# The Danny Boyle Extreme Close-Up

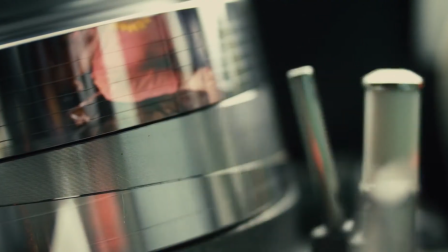246s
He pumps you right into the bloodstream of our subjects, places we normally cannot go.
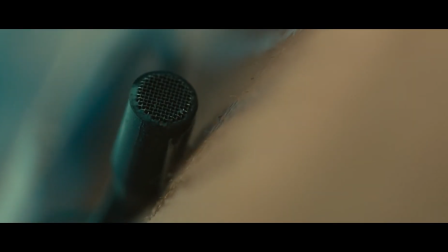250s
It's these close-ups that help show the audience the importance of certain objects.
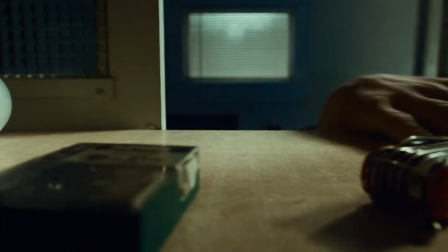255s
A phone call someone won't answer, a knife our main character forgets, the ringing of a doorbell.
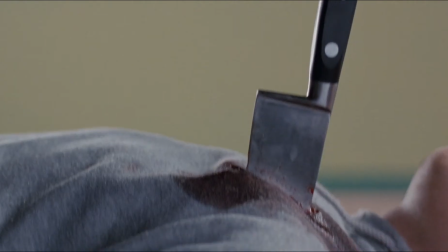261s
Oh boy, he loves doorbells. Other directors would use dialogue, but he is a visual storyteller.
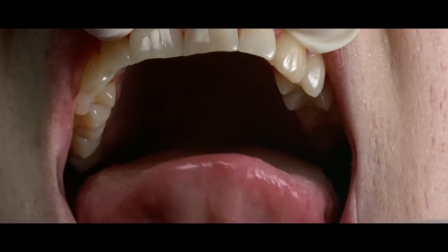268s
He even has a specific extreme close-up he uses in almost all of his movies.
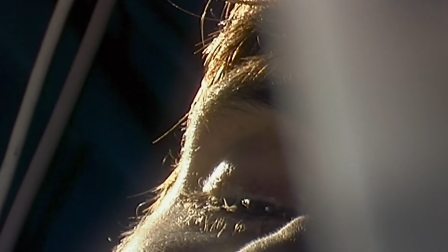273s
The eye shot. Often it's with a sliver of light shining on the eyeball.
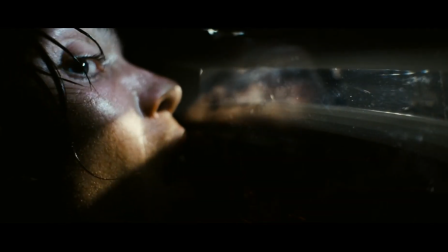278s
It strikes a chord in us that is hard to explain. Perhaps it's just that it makes the characters feel a bit more human.
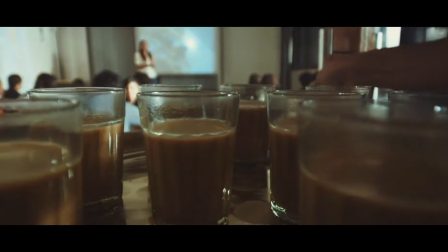285s
Even more impressive, Danny has used 6 different cinematographers throughout his career, and yet his style has remained throughout all of them.
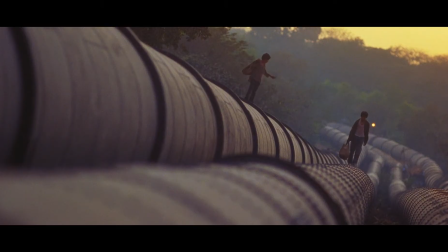293s
No matter what crew he may lead, his style is consistent. That's not easy, and it also shows the true importance of a director. When
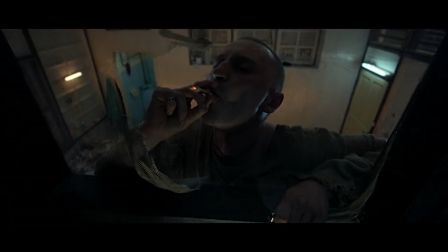300s
I was a kid and started learning about filmmaking,
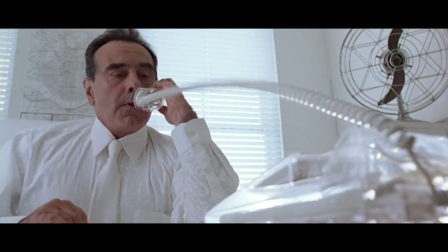303s
I wondered if the directors don't hold any of the physical tools and aren't in front of the camera, then what are they doing?
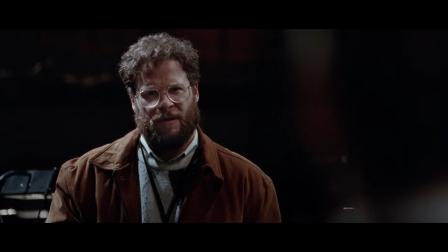309s Well, in the words of one Danny Boyle picture, What do you do? I play the orchestra.
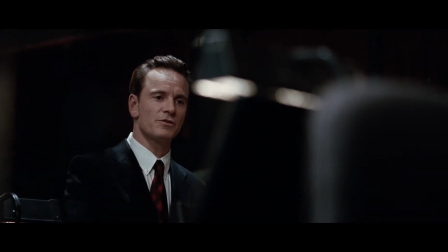316s And you're a good musician. thank you for watching. You sit right there. You're the best in your row.